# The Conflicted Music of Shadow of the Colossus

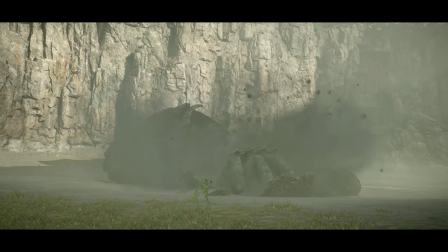[8:20]
You feel conflicted, guilty for valuing the life of one over another.
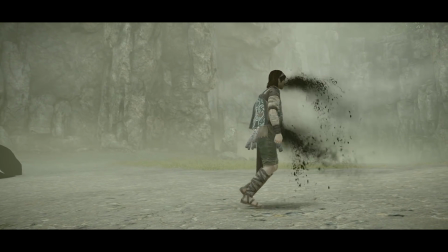[8:25]
It brings into question the moral ground on which Wanda, and by extension the player, stands.
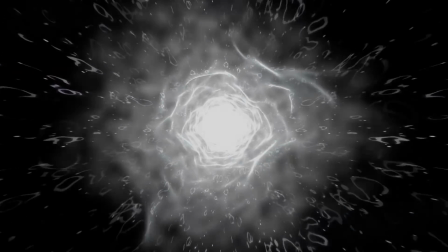[8:33]
From here on out, you view the world in a different way, tainted with the regret of a guilty conscience.
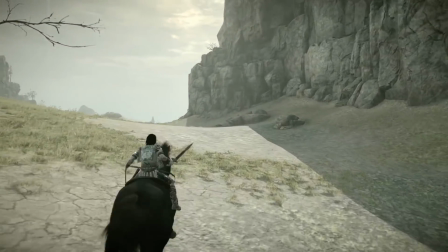[8:40]
The quietness that once defined your loneliness is now
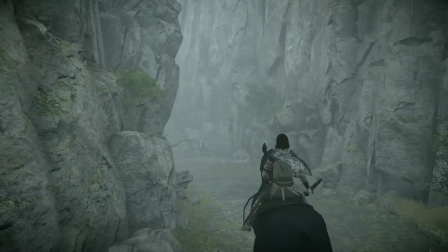[8:45]
deafening as you are left alone with your thoughts to dwell on your actions.
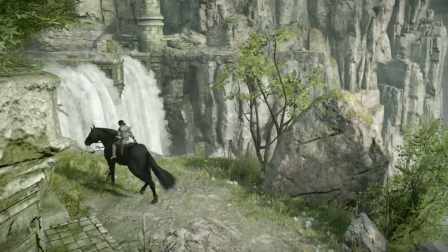[8:50]
Instead of encouraging you on your mission, it now casts doubt over it.
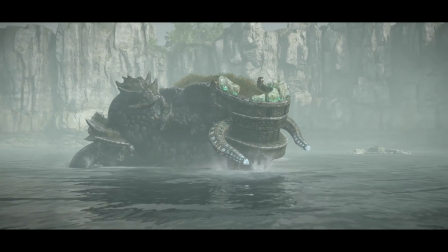[8:55]
Encountering the Colossus no longer feels calm and peaceful, but mysterious and sinister.
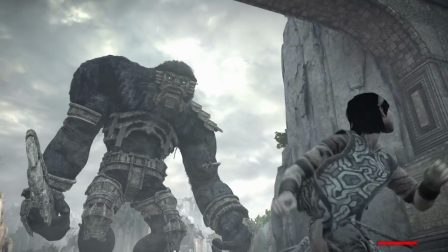[9:01]
And the climactic battle with the Colossus tracks start to sound less heroic and more villainous and tragic in tone.
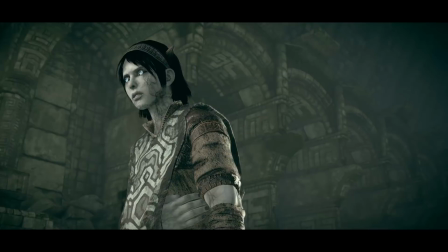[9:13]
Wanda's transition from hero to villain is told in-game, through the ending cutscene and also through his character model,
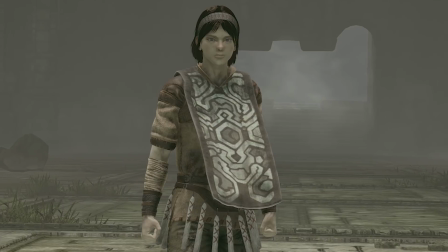[9:20]
which becomes increasingly corrupted as he kills more Colossi.
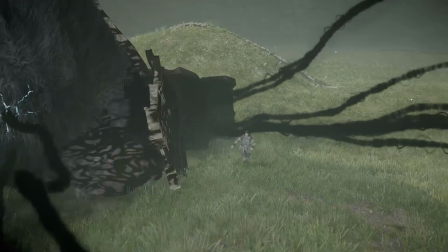[9:24]
But it's through the music that the audience gets to experience that transformation for themselves.
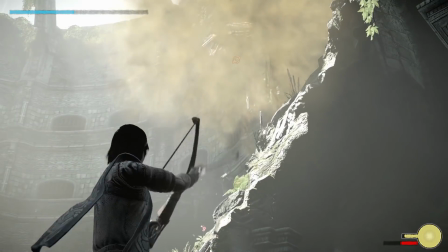[9:30]
You feel like you're the bad guy,
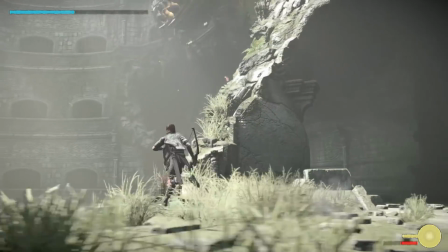[9:32]
because the music is so able to toy with your emotions and give you a guilty conscience for your actions.
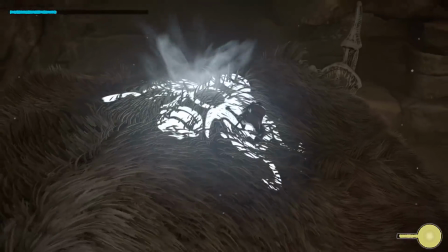[9:39]
Shadow of the Colossus will be remembered as a landmark game that bucked design trends and blurred genre lines.
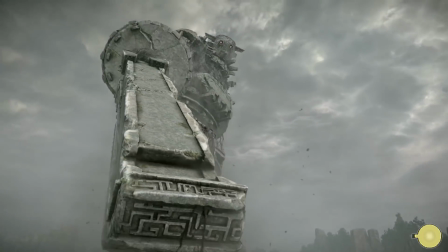[9:47]
But what makes it so special to me is its story.
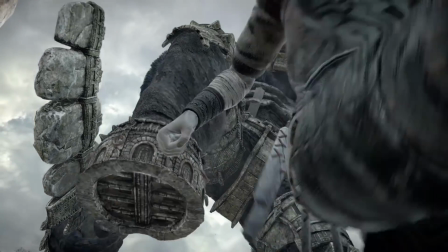[9:51]
Without its soundtrack though, it's just a David and Goliath story with an added damsel in distress.
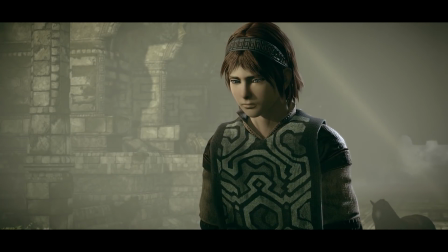[9:57]
The music is what elevates it, to become one of the most deeply moving experiences that I've had in a game.